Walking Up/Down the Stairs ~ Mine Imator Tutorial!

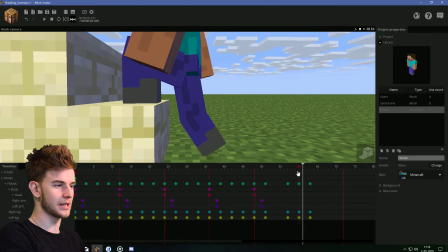This, which actually does not look that good. Alright, so I'm just gonna retract this leg so the point is always in the same place.
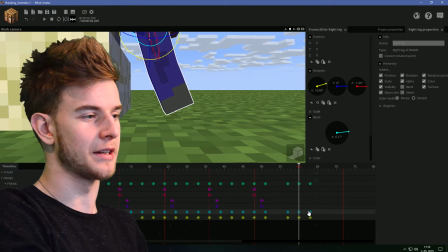Okay, maybe it's off by a bit, but cut me some slack. This leg is gonna get extended, like so.
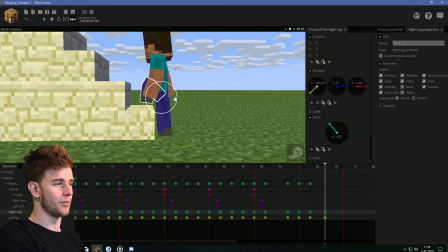And this leg is going to go upwards, so it steps on the second stair.
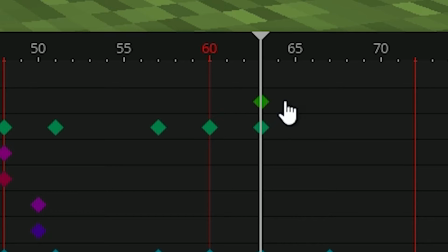Now, this is going to be a problem, so I'm gonna split this motion into two. So the folder and the character are gonna work in conjunction with each other. the
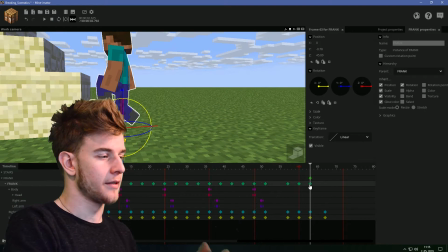folder is gonna take over the up and down motion, and the character is going to take over the horizontal motion. So
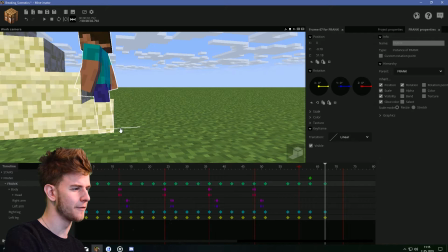So first off, as he extends his leg, I'm just gonna move this guy inwards, and then I'm gonna move the folder upwards, like so.
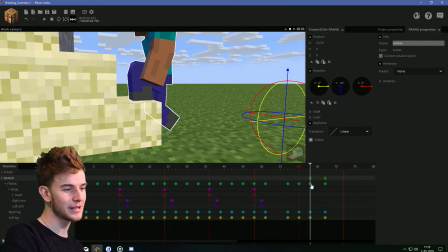Wow, I actually got it in the first try. I was gonna move this guy inwards, then this one upwards.
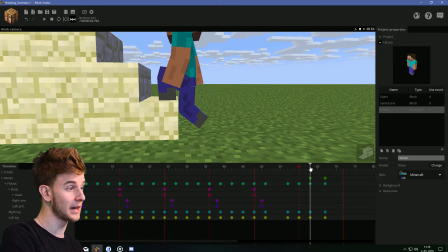I was gonna adjust the left and right position, but it seemed like I got it right in the first try. Look at this. But as you see, this happens.
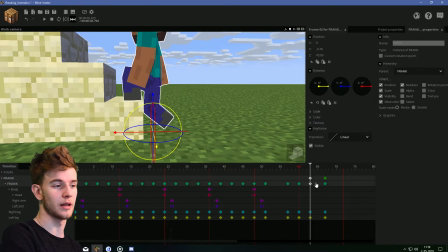This is why we have the folders, because they're currently both linear, which is the same if I just made one motion,
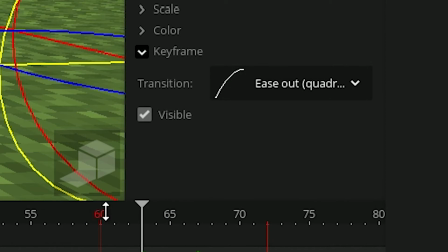but the up and down motion is gonna have an ease out, and this one's gonna have an ease in. At least I think this would function.
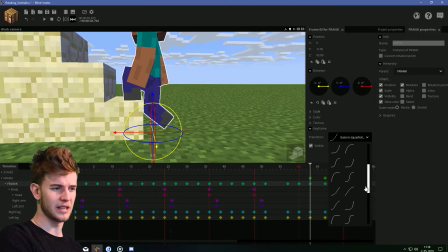Yeah, it's closer than it was before. Maybe let's give an ease in sign to this one, or an ease out sign.
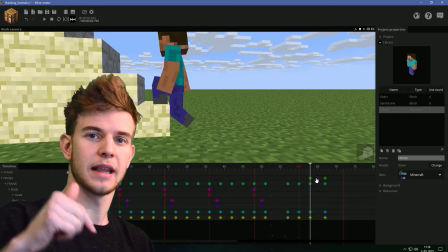Almost, you see? Because as he extends the leg, it goes upwards way faster than it goes forwards.
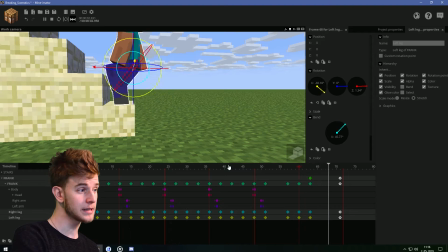Let's make this a bit slower as well. You see this? It looks like he's walking up the stairs.
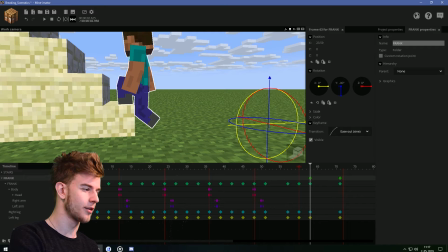Now also, I think I need to add the third folder because these things are really tedious.
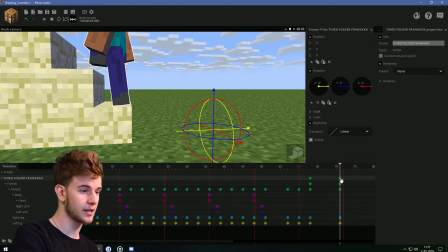Third folder, Frank! This frame is okay, but in the middle, it just goes out of sync.
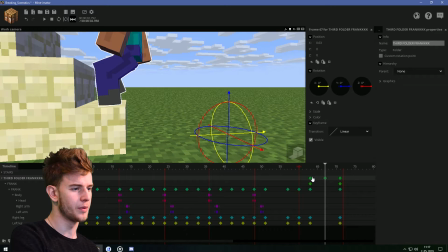So I'm gonna add the third folder to fix the previous positions. So it's like, this is just for the corrections. Sometimes three folders are needed. So if you add an ease in and out to both of these, this happens.
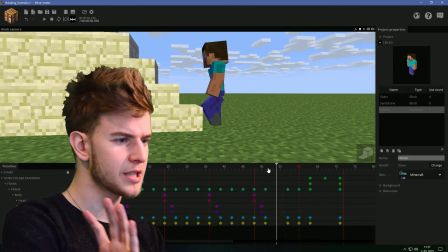Again, it's not perfect, but it's pretty close. I'm just gonna leave it like this, and then I need to adjust this leg.
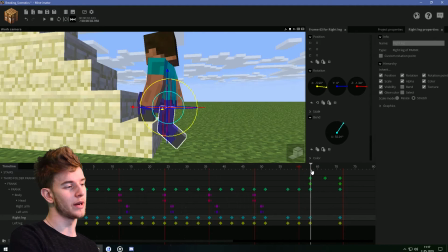It is okay here as he steps down, but it's not okay when he goes through the stair, and then this is okay again.
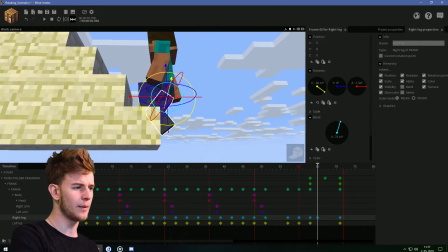So at this point, when it's going through the stairs, I would much rather put it back and extend it.
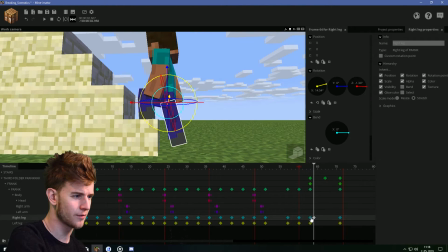Or like this, actually, the first frame, because steps, he needs to extend that leg.
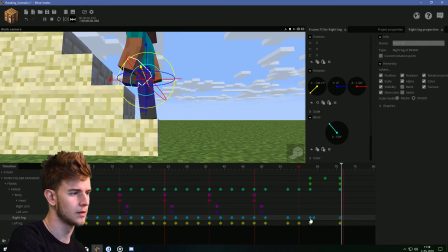I'm just gonna make it go like this, you know, because he extends that leg.
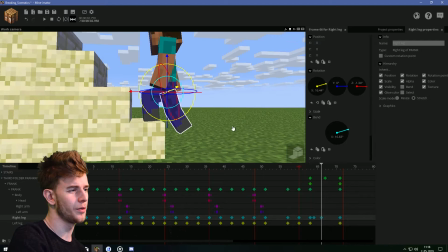And I'm just gonna keep this leg being backwards a bit, although this is messing with his balance, so I'm gonna put it like so.
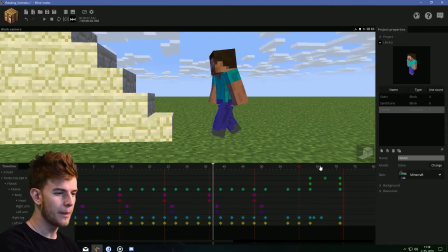This guy walks up the stairs, bam. I'm bothered by this frame because it's still too much.
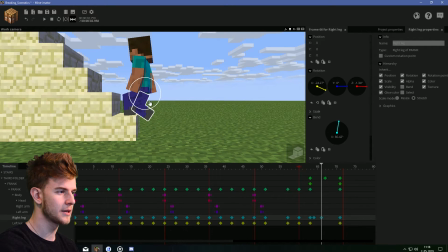I wanna put it inwards closer like this, because it kinda looks awkward. Now this is better. Now let's repeat this. I'm gonna make the second step, then I'm gonna move on to walking down the stairs.
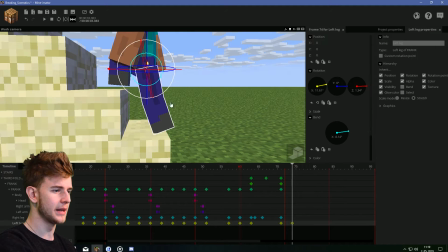First of all, this leg should go backwards a bit, bend a bit, then the character should adjust to that position.
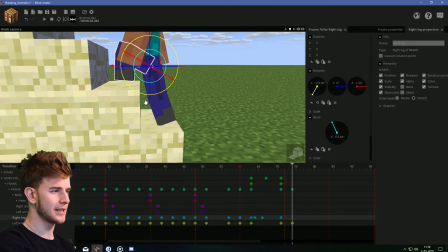Ow, don't rotate him, I wanna move him. This leg should go downwards, extend it.
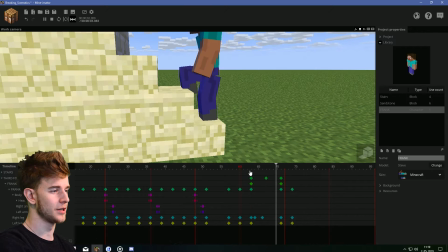So it's like flat with the stair, like this. Took the step. Then he needs to lean on that leg.
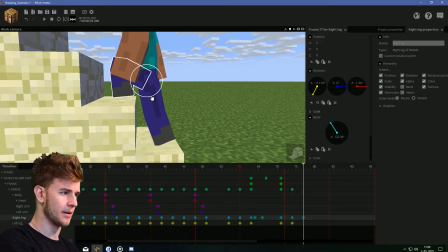So now this leg is in charge. Upwards, bend a bit more. Now the character should adjust to the upper leg.
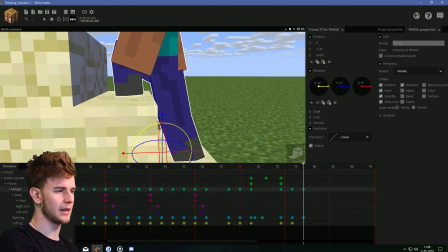I'm watching this upper leg now. It adjusts to the upper leg. Okay, this is okay. Now adjust this leg to be in the same position as it was before.
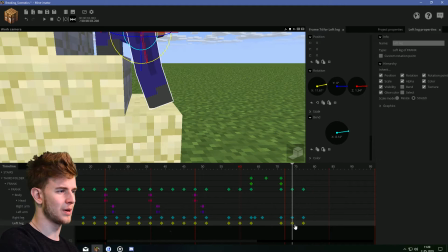I have to go through the stair for this one. I don't like it. I don't like it one bit. Look, this is what I have to do, but now it's inside the stair.
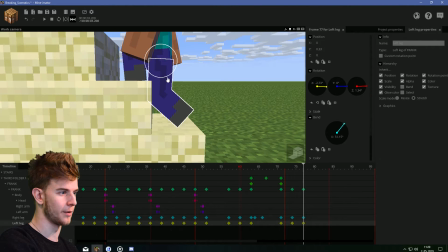I wanna cheat. I wanna move the position of the leg upwards, because I don't think there's any other way for me to do this right now.
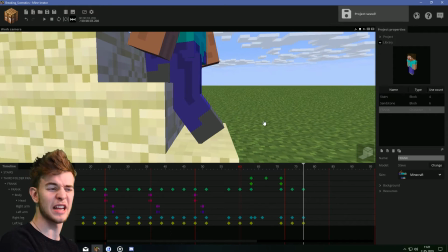Look, it doesn't look weird at all, except it does go through the stair a little bit, but it's not gonna be visible because this leg is gonna extend soon anyway.
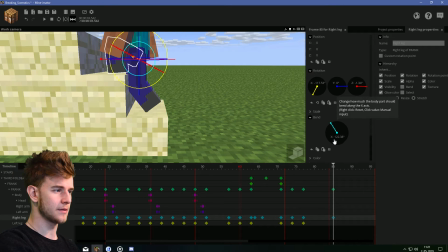1, 2, 3, 4, 5, 6, 7, 8. I wanna keep my timings right. 8 ticks, this foot is gonna extend, gonna go upwards. This other foot is, of course, going to settle down for the next step. This one might go a little backwards.
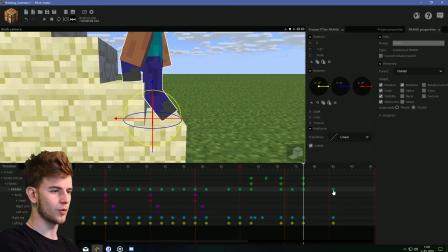And then, as I said before, this character is just gonna go left and right. This folder is going to go up and down.
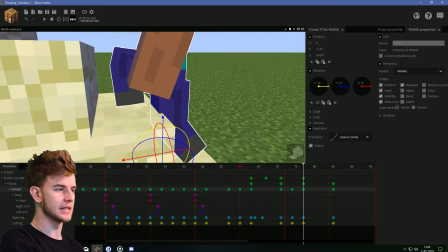And now I wanna adjust the left and right. The character has an ease in sign, the horizontal motion, and the vertical motion has an ease out of sign.
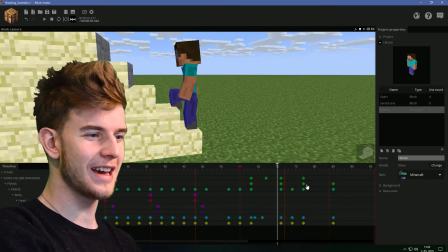So it's like this. Yay! Now I need to adjust the folder again.
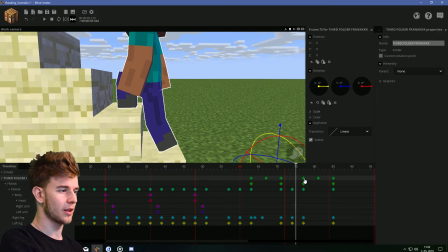As you see, it's just left and right. So the third folder is just here for adjustments.
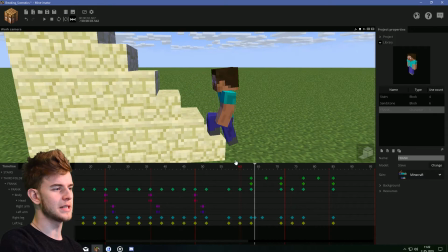Add an ease in and out to both of these, and now this happens. This guy is now walking up the stairs!
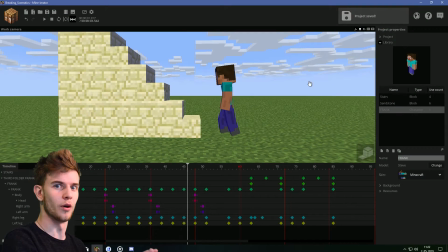Jeez! I thought this was gonna be more tedious and hard to animate, but look.
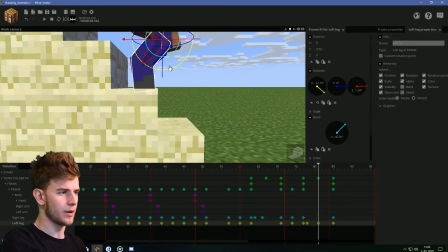But of course I need to adjust this leg here. Now it's gonna be extended. Now here I'm just gonna bend it all the way up so it doesn't go through the stairs.
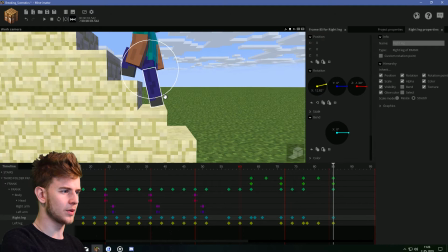Also, maybe this foot should go backwards a little bit. The character should adjust. All right, this guy just took 2 steps on the stairs, which is pretty self-sustainable if you ask me. Now all I gotta do is the upper body motion. Before I do that, let me say this. You might hate folders, because sometimes I do as well, because they're kind of annoying to work with.
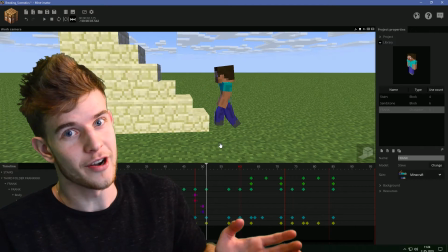But if you take a look at these steps, folders are not that bad, okay? Folders give you a lot of things.
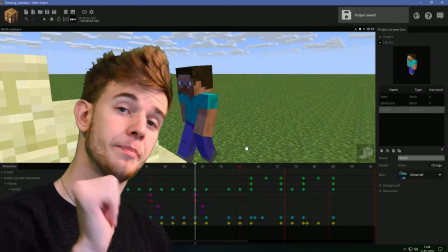Just saying. All right, let's start with the body, then the head, then the arms.
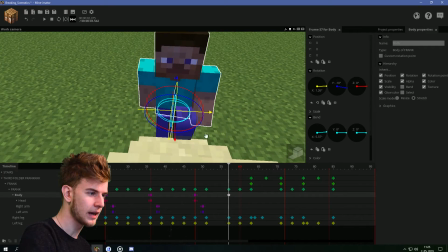That's what I'm gonna do. Body is going to move with the leg, and it's gonna give some space to this leg.
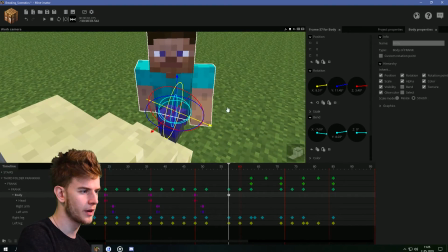Maybe lean forwards. So it gives space for this leg. Of course, it does look funny now because the head is completely still.
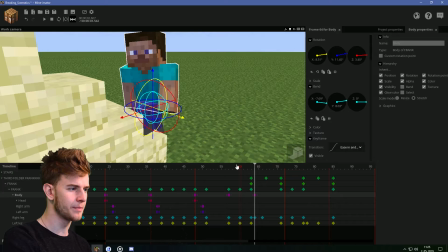We're gonna fix that later, don't worry. We'll just work on the body for now. And now, as it bends down, the body should turn down, bend upwards.
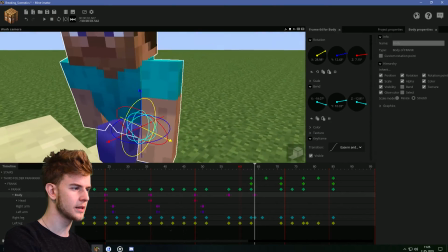This red axis is gonna go down and lean towards the leg. Maybe even downwards a bit, not as much up.
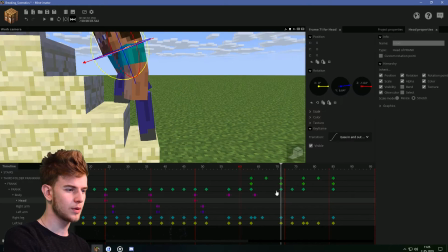So it's like this. So the next one, okay, I'm just gonna reset off position because that's easier.
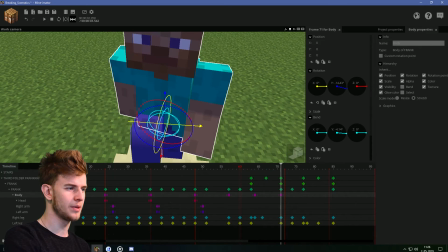Make way for this leg, maybe even turn this way a bit. Bend upwards because he is now walking. Move the other way, give space for this leg, like so. The body should not be overlapped.
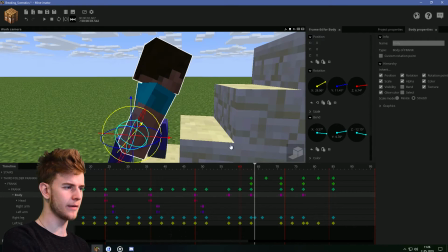The motion here is too fast. He's stepping on this leg. I might even adjust this one because down more than it should go up.
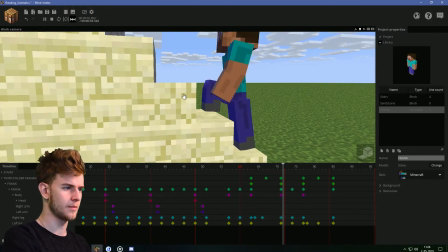This frame should be bent forward. Bam, bam. I have seen enough. This is okay.
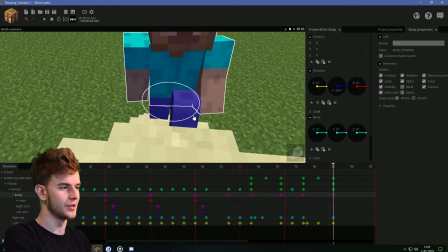Reset the position because it's easier for me to just move the character where it needs to be. This is with the body.
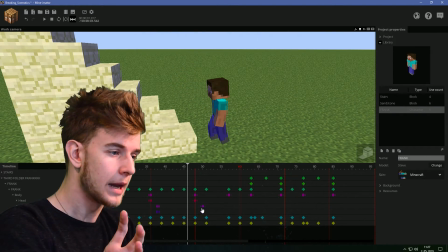Bam, bam. It looks funny with the head, but we're gonna animate the head now so it won't look as funny.
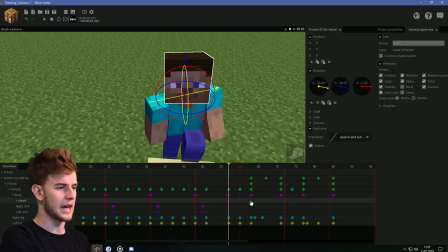So the head should basically always be looking at the same direction. As he goes down, the head should look upwards.
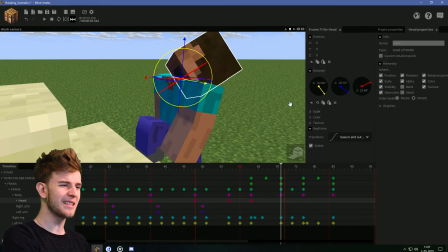So rotate all three axes in this one. It might look a bit funny. It's just too fast.
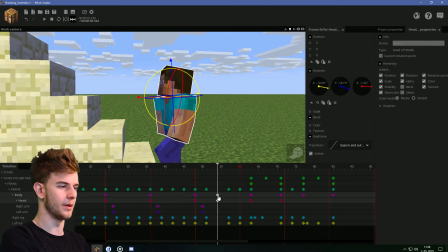I think this frame here should move backwards a bit because the body should start going down sooner and the head is moving too much up.
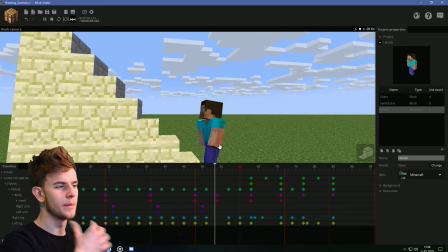So let's maybe, if he had eyes, that would be much easier, like the eyes rig, because then I could help myself with the eyes.
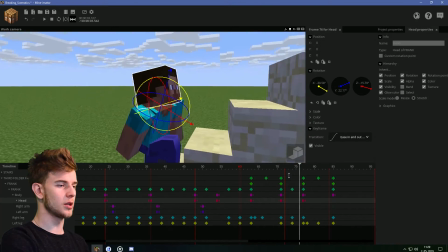This one is not that bad. This one actually looks pretty natural. What's wrong with this one though?
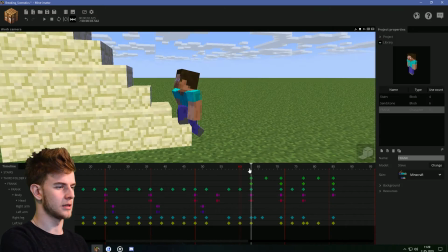I think the body is bent too much, like this. So it's like, okay, yeah, this looks better.
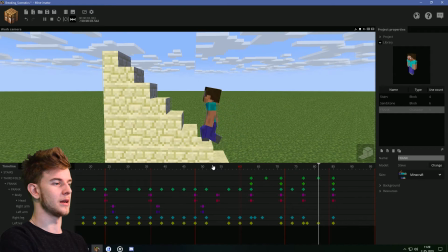Wow, I fixed it. Animating this is pretty hard. This is for the body and the head. It does look kind of awkward because going up and down all the time.
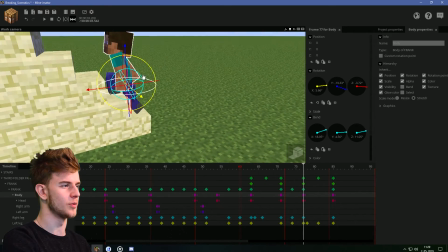So maybe like don't go for as much exaggeration as I did here, maybe. Just lean it forward enough so it looks like he's standing on this leg.
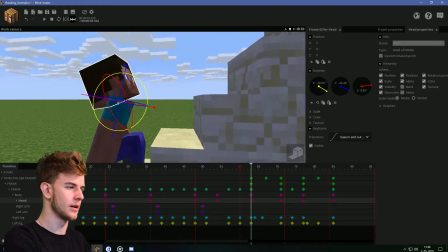And that should do. I want to fix this. Really, I want to fix this because it looks too good for me to just abandon this idea.
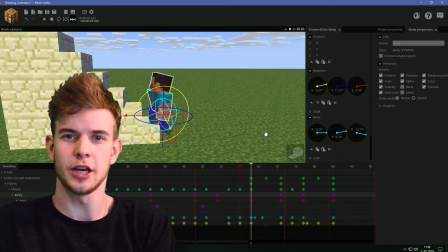Also, this needs to be adjusted now. The rotation is too much. This upper part here, maybe this.
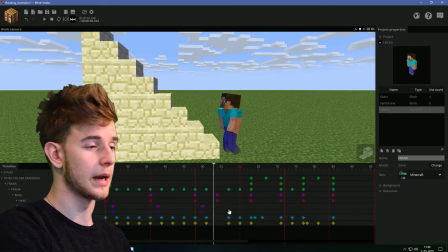Now this looks a lot better. Okay, I'm gonna leave it like this. It's not perfect, but I can't bother fixing everything.
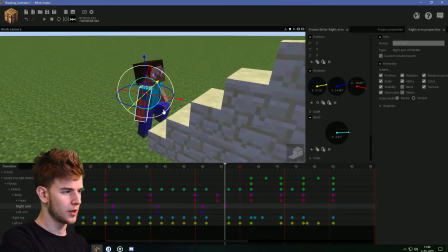Then I'm gonna be here forever. This arm could go out a bit, like so.
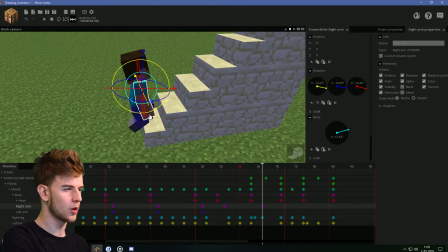This is where the arm would go backwards because he's standing on this leg.
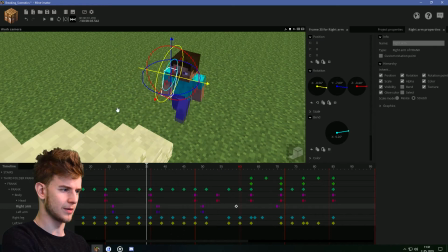Okay, maybe this should be moved back a bit. So it's like this. Also has the overlap, which I'm looking for, so that's also nice.
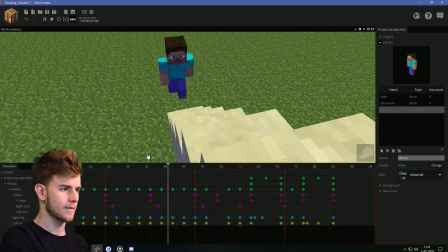Maybe you can move it outwards a bit of this frame because this is a mobile state. I'm gonna make this arm come inwards again.
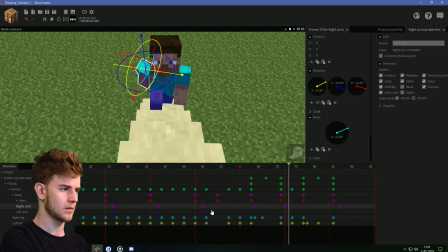And that's not really that hard. The arms are okay. Okay, yeah, so each time it steps, the arm changes position.
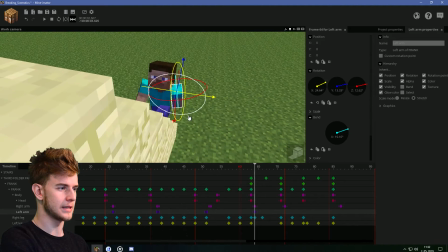So this arm should now go backwards. He's standing on that leg. Maybe outwards a bit as well, like this.
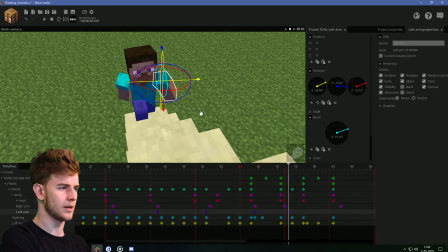Then he steps on this leg, and this arm should automatically go forward because, like, it's just a regular walking cycle again.
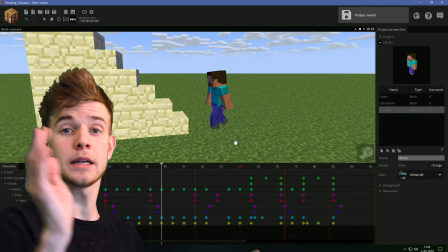Okay, now if you play this, this guy is gonna walk up and down the stairs. I mean, just up the stairs, like this.
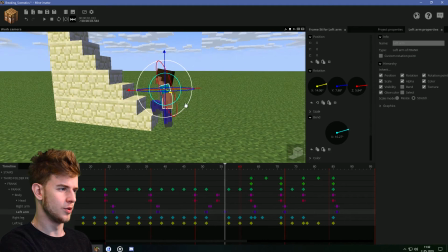Okay, the arms might be too much. Also, this frame could use some bent arm here, or I don't know, there's something missing here.
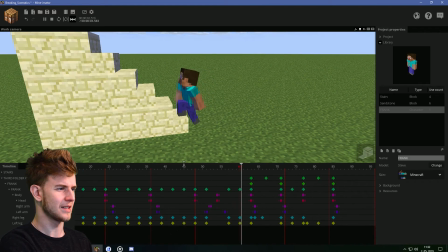Just move it back and extend it so it's like relaxed. I don't know, but something bothers me when the motion here starts.
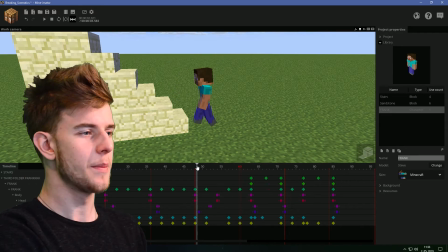It should start sooner, I think, like this. Because the body turns suddenly and the arm's just still here.
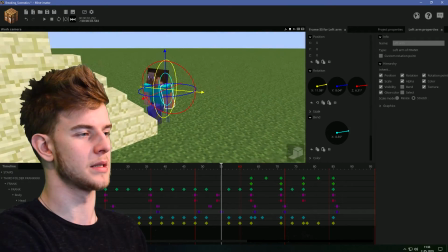Maybe that's the problem, because the body turns too suddenly.